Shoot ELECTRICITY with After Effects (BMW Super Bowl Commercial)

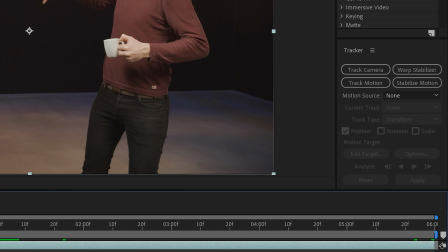[4:06]
Look for the point where the effect should start, and with the clip selected, head over to the tracker window. Here we'll choose the track motion option.
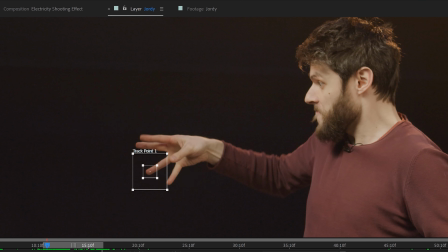[4:12]
Position the tracker on one of his fingertips and adjust the size of it. Once the tracker is in place, we can analyze the footage forward until the point where the effect needs to stop.
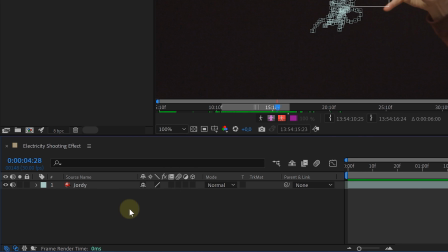[4:20]
Now we need to create a null object to attach the tracking data to. So right click in the composition and create a new null object. To keep it orderly, rename it to the finger we just tracked. Then select the clip again and head back over to the tracker window.
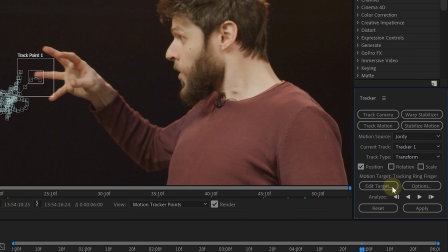[4:31]
Here we'll choose edit target and choose the null object we just created. Then hit apply and the tracking data is now added to your null object.
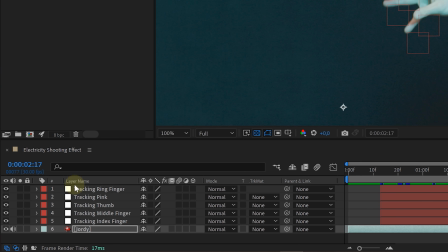[4:38]
Do this for all the fingers on the hand, leaving you with 4 or 5 tracked null objects. Next, it's time to create the lightning effect.
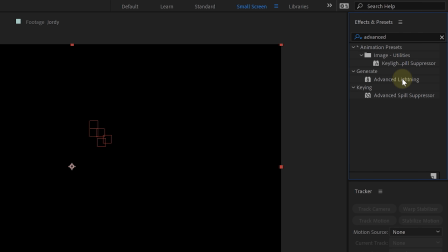[4:44]
Create a new solid layer and on this layer we are going to add the advanced lighting effect. First thing we will be doing is linking our lightning bolt to our finger.
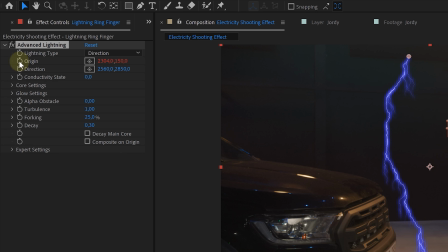[4:52]
In the effects control panel, we will alt click on the origin property of the lightning effect. This will open up some options in our timeline.
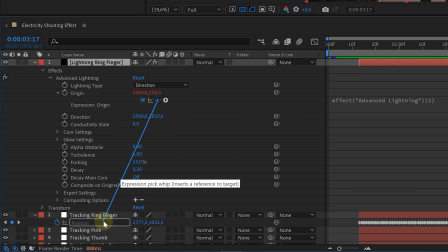[4:59]
Here, we can then parent the lightning origin to the position of the track null object. And now our lightning will be stuck to a finger.
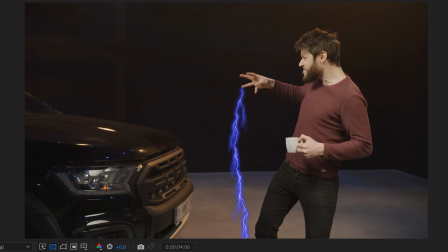[5:05]
The next steps is going to be the look of our lightning. This is something personally, so play around with all the settings.
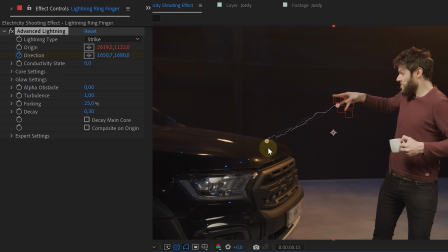[5:10]
We used the strike lightning type, animated the direction so the lightning flies in, lowered the forking and adjusted the blending mode to screen. Nothing more. And nothing less. A tip here, if you want your lightning to stop at a certain point, you can use a mask.
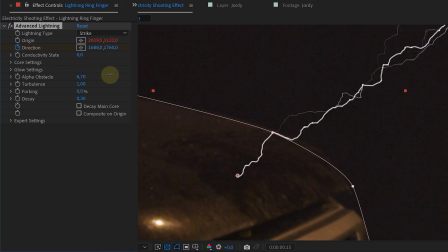[5:25]
However, it won't do anything until you adjust the alpha obstacle property. This feature is super handy if you have multiple objects that you want to hit and the lightning bolt absolutely needs to stop there.
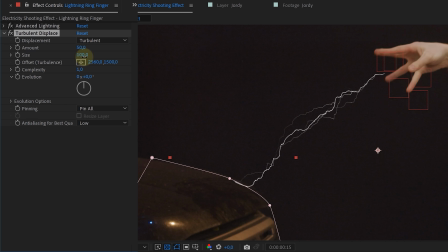[5:35]
Next, we also added a turbulent displace effect with a very low size, making the lightning crackly, and of course added a glow.
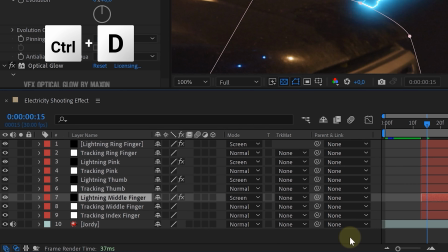[5:43]
To make it ourselves easier, we can duplicate our lightning solid layer as many times as we have tracked fingers.
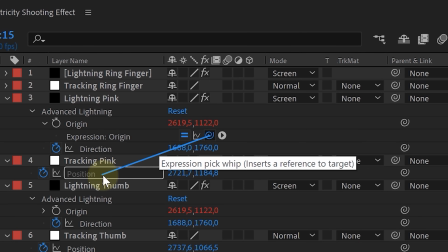[5:49]
We then only need to adjust the parenting so that every finger has a lightning bolt.
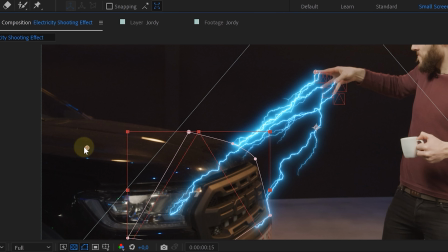[5:53]
Of course, adjust the animation of the direction so that every bolt hits another part of the target.
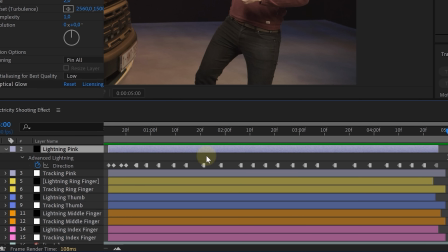[5:58]
What we also did was randomly let the direction property jump around, because lightning is never static. Meaning it will twitch and jump around. Now for the point where the lightning hits our subject, we'll need some glow.
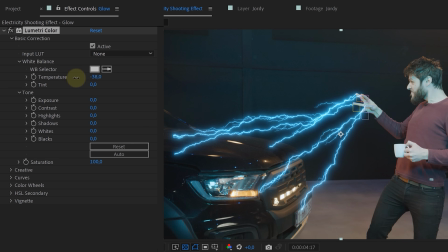[6:14]
So we duplicated our original clip and with the Lumetri effect made it very blue and bright.
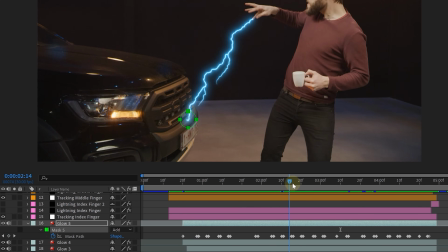[6:19]
Then with some animated feathered mask, we followed every contact point for every lightning, making it glow where the lightning hits.
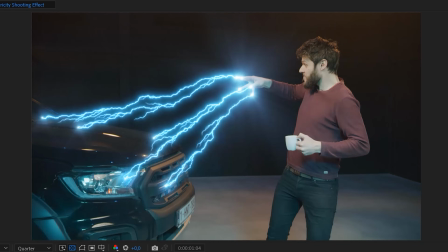[6:26]
Then for some finishing touches, we also added very small flares on our fingers and lightning contact points.
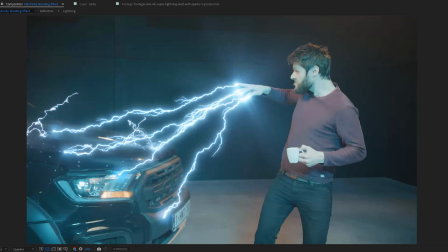[6:31]
And to finish it all off, we added a bunch of twitching lightning bolts all over the target, giving us the feel of electricity being everywhere.
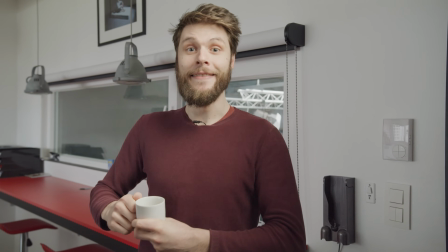[6:40] Hi, I'm Jordy, and I don't like to press buttons. That's why I use my finger and a little bit of electricity.
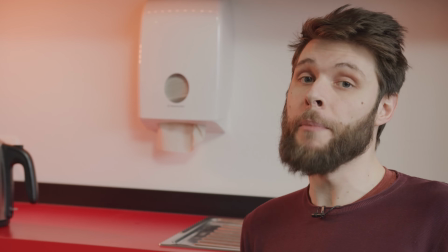[6:50] Nice. I also hate it to boil my own water. Luckily, I got a finger or two.
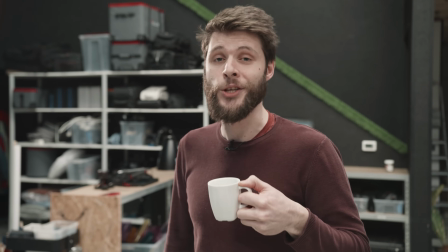[7:00] Nice! But what I really hate is losing time by going to the bathroom.
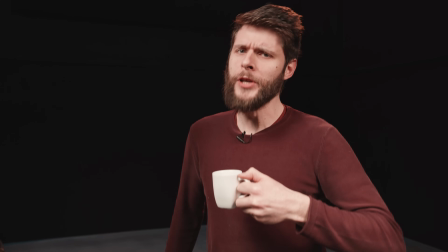[7:05] Luckily, I got a couple of... But what I really hate the most out of everything is start my own car.
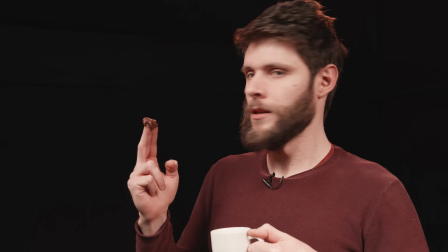[7:11] Luckily, I've got a couple of fingers. Oh. What?
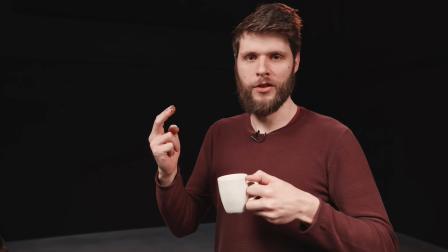[7:18] It's chocolate.
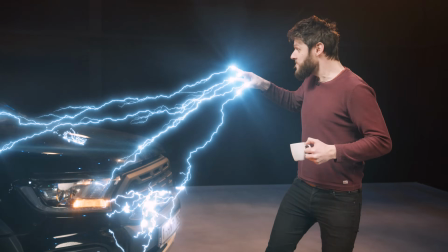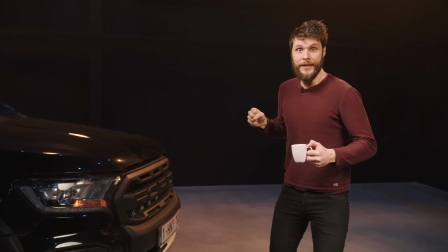[7:27] Oh damn! This is not an electric car. Absolutely not.
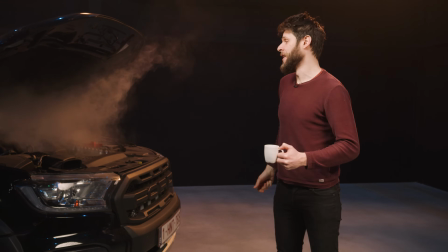[7:32] Ah, damn it! It's a gasoline car. Well, I know what to do right now, guys, and that is fix my car.
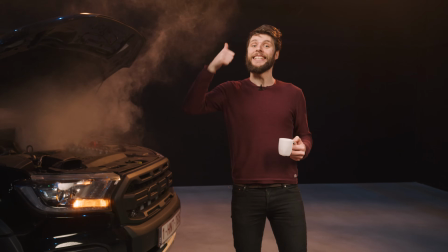[7:39] And I know that you have to do something as well, and that is like this video. Thank you so much for watching, guys.
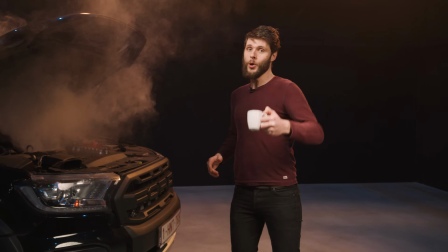[7:44] Thank you, Storyblocks, for the support. Now go check out more of our videos right here.
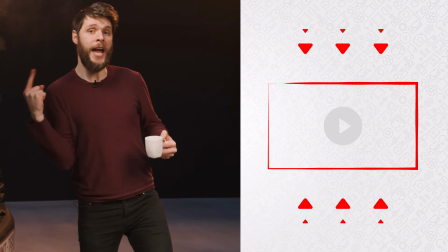[7:49] Stay creative.